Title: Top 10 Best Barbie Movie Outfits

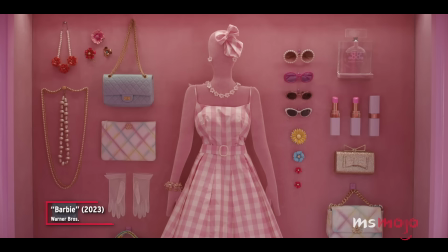[0:00] Dress or suit, either way that power looks so good on you.
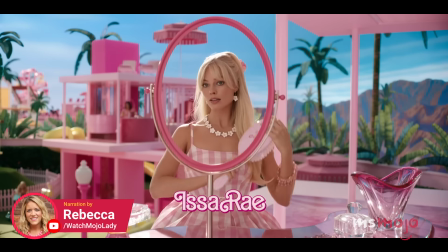[0:05] Hey Barbie!
Welcome to Ms. Mojo. And today we're counting down our picks for the most stylish looks the Barbie movie's wardrobe team put together.
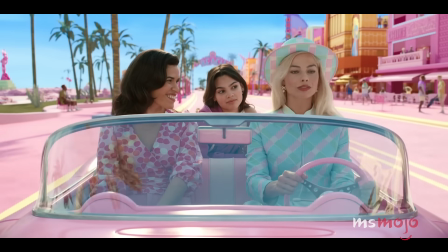[0:15] Wait until you see my dream house. Everything I've bought and owned will totally inspire you. And we can change clothes again!
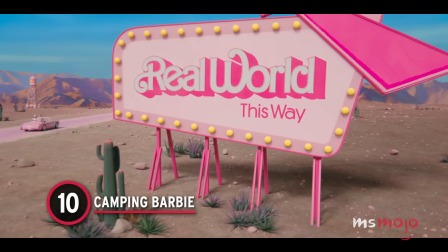[0:20]
Number 10. Camping Barbie. So Barbie and Ken set off on their adventure to the real world.
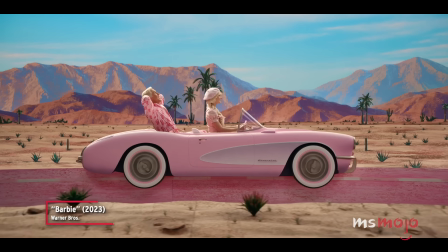[0:27]
We don't get to see much of the camping look except for a few brief flashes during the journeying montages to and from Barbie Land.
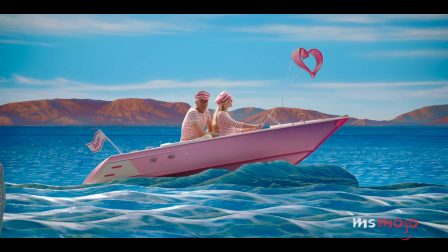[0:34]
Still, even for those short moments, we are head over wedge heels for the outfit.
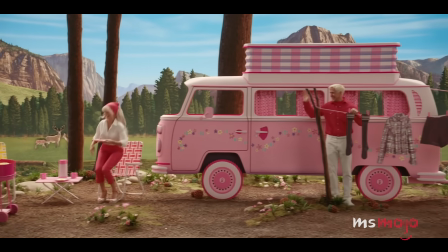[0:41]
The pink three-quarter length pants and white button-up are cute on their own, but the matching pink bandana and bowl jewelry really finish off the look.
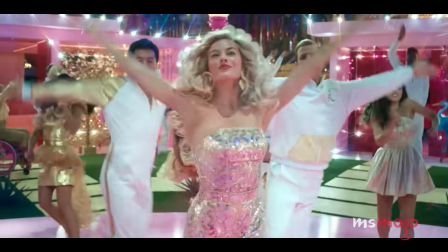[0:49]
It's much simpler compared to some of the other extravagant outfits in the movie, but it's so adorable and feels almost wearable.
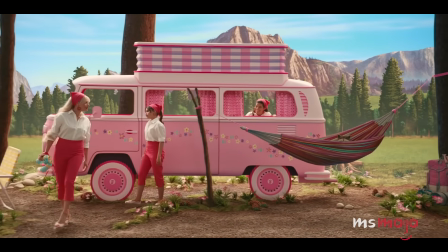[0:56]
If you were camping with a Barbie dream camper, that is.
She was always my favorite Barbie.
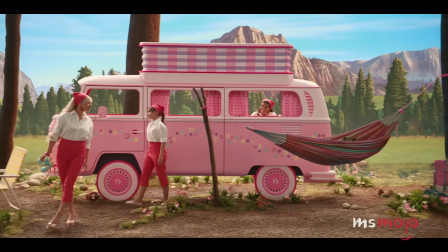[1:01] You're my favorite human.
Number 9.
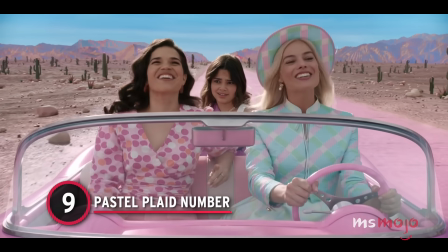[1:03]
Pastel Plaid Number This outfit
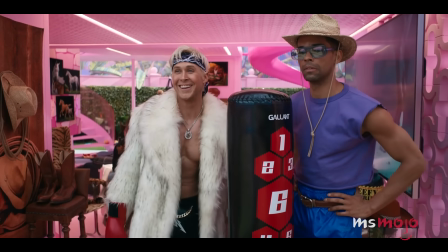[1:11]
goes through some transformations to match Barbie's emotions, and we don't think it's an accident that they chose this ensemble to show that with.
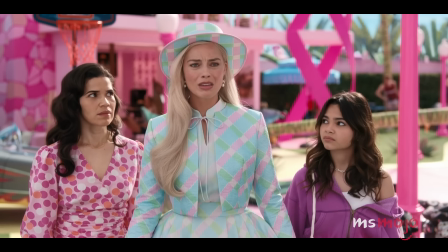[1:18]
It's very prim and proper to begin with.
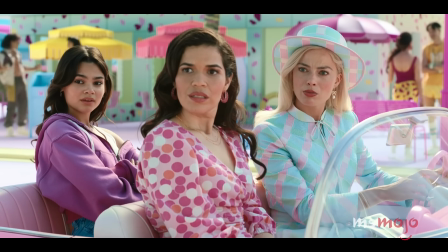[1:20]
A high neck, a perfectly tied bow, and a boater hat make for quite the sophisticated look. while the pastel plaid adds something fun.
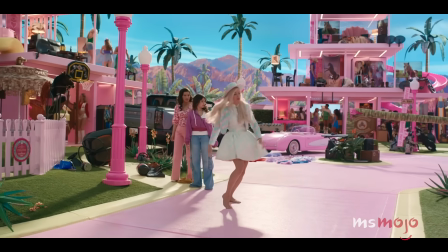[1:28] Something's weird today.
The accessories are the first to come off, and later, when we see her at Weird Barbie's place and she's at her lowest,
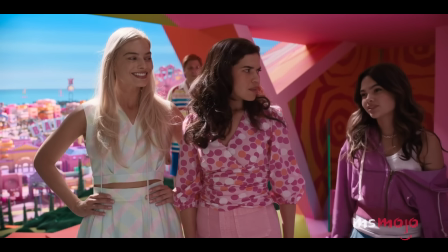[1:36]
the colors seem more washed out and her top is undone so that it looks a lot more casual.
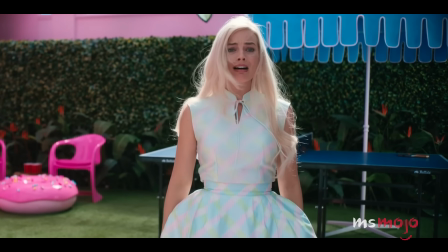[1:41]
The shedding of layers is a great metaphor here, but beyond that, the patterns and colors are just so flattering.
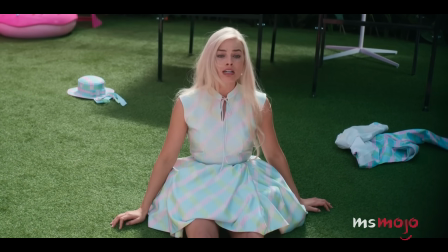[1:48] I'm just gonna sit here and wait and hope that one of the more leadership-oriented
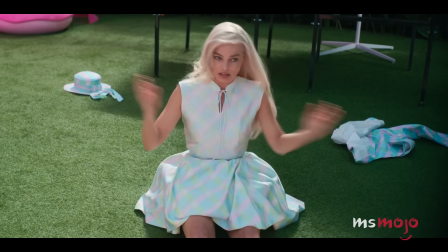[1:52] Barbies just snaps out of it. does something about this whole mess.
Number eight, pink jumpsuits.
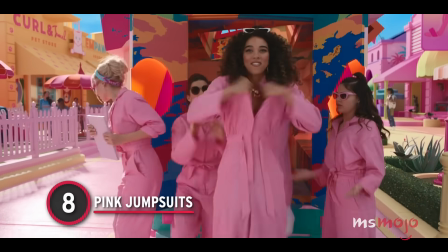[1:59]
These jumpsuits are everything, and not just because this is such a pivotal moment in the movie.
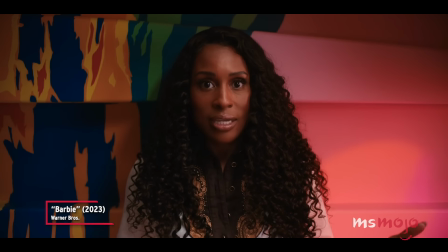[2:05] One minute I was president, and then the next, I was cutting a Ken steak for him. Welcome back, Madam President.
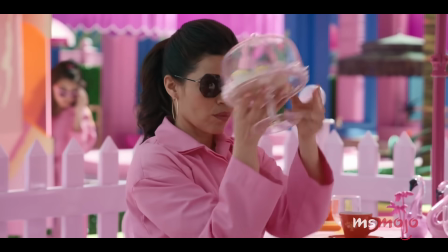[2:11]
The shade of pink, the fun accessories, the white sneakers, the headband stereotypical Barbie is wearing.
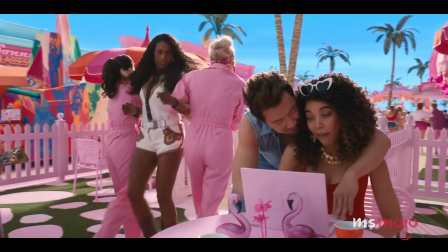[2:17]
There's so much to be obsessed with. We have a theory that everyone looks great in a jumpsuit, because even Alan is rocking it.
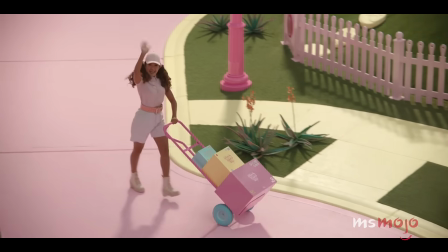[2:25] Oh, what's happening? Ellen, go around.
The cleanup crew at the beginning of the movie have some pretty cute uniforms, too.
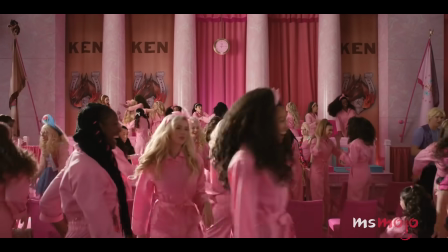[2:32]
It's nice to know that if nothing else, everyone in Barbie Land will always be well-dressed.
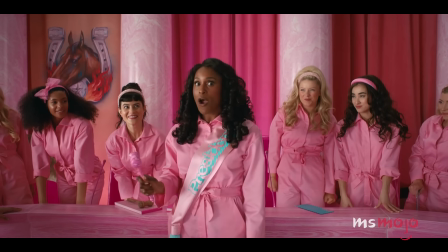[2:37] All those in favor of letting Barbie Land be Barbie Land, say aye. Aye!
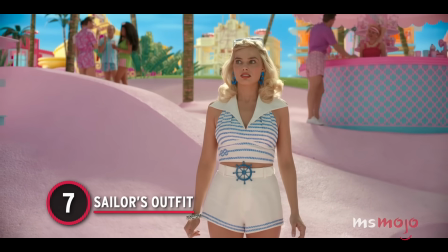[2:46]
Number 7. Sailor's Outfit. We love a theme, and if Barbie executes anything well, it is certainly a theme.
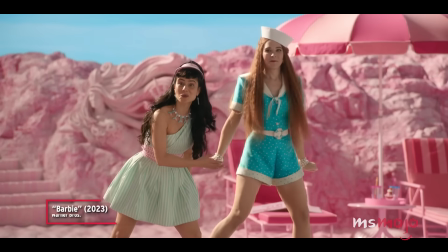[2:53] Come on, Barbie, let's run towards the water. Okay.
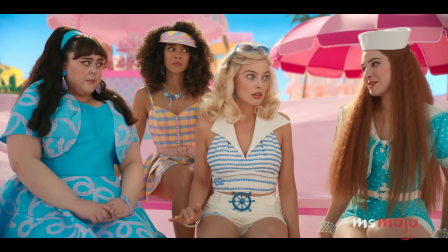[2:56]
From the color scheme to the nautical rope pattern to the helm on the belt, the details on this one are incredible.
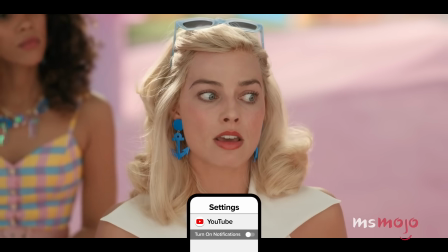[3:02]
Not to mention those to-die-for anchor earrings. Keen eyes may have also noticed the matching bracelet.
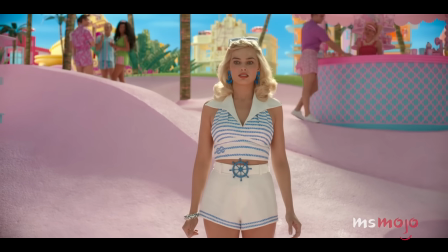[3:09]
The high collar and high-waisted shorts give some nice structure to the look, too. And actually, this entire scene is filled with cute outfits.
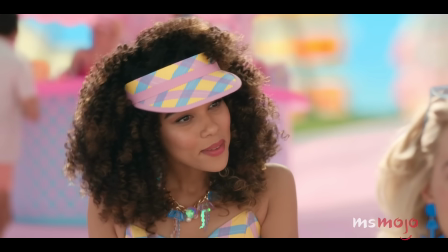[3:16]
From Dr. Barbie's bright turquoise number to writer Barbie's colorful plaid ensemble with a visor and statement necklace to give it the finishing touch.
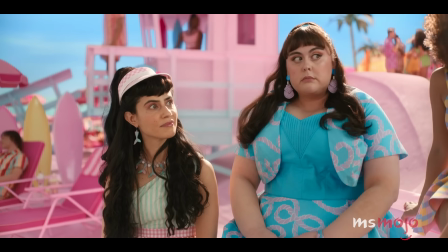[3:25] Bad breath this morning, a cold shower, burnt waffle, and falling off my roof. You're malfunctioning.
Number 6.
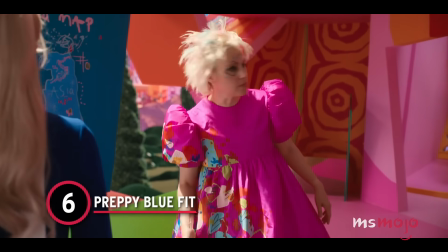[3:30] Preppy Blue Fit Don't blame me. Blame Mattel. They make the rules. I don't want to.
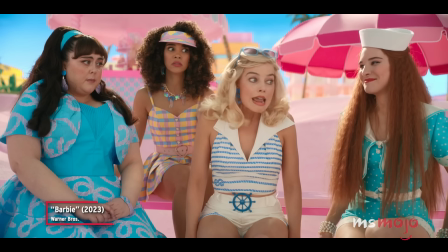[3:35] Fine, get cellulite. I don't care. No! No, no, no, no.
There are a few different blue outfits seen throughout this film, and they are all stunning.
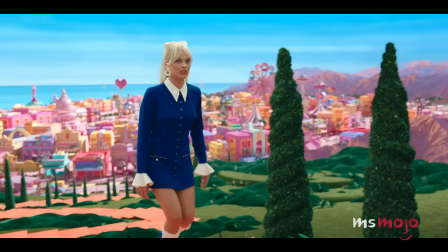[3:43]
But stereotypical Barbie's preppy and posh one is definitely a standout.
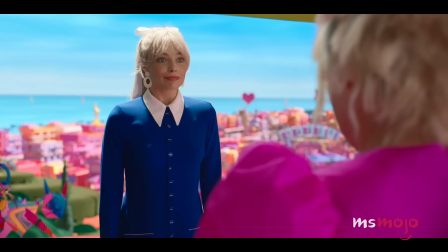[3:47]
It's styled beautifully, with a high ponytail and hair bow, bangs, and big statement earrings.
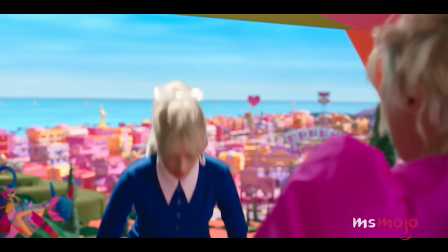[3:52]
The vivid color does so much to bring out Margot Robbie's eyes, and the shoes and socks paired with it look sensational.
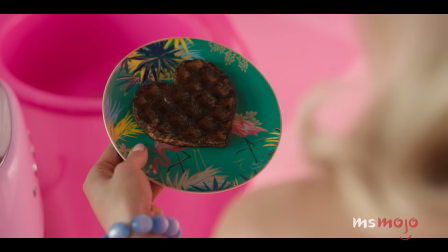[3:59]
Next to the blue and white heart dress, it's hard to deny how great Robbie looks in the color.
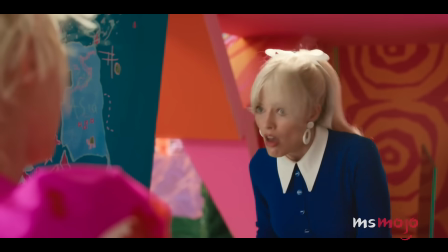[4:04]
How are we supposed to be worried about a little cellulite when she's wearing something so magnificent?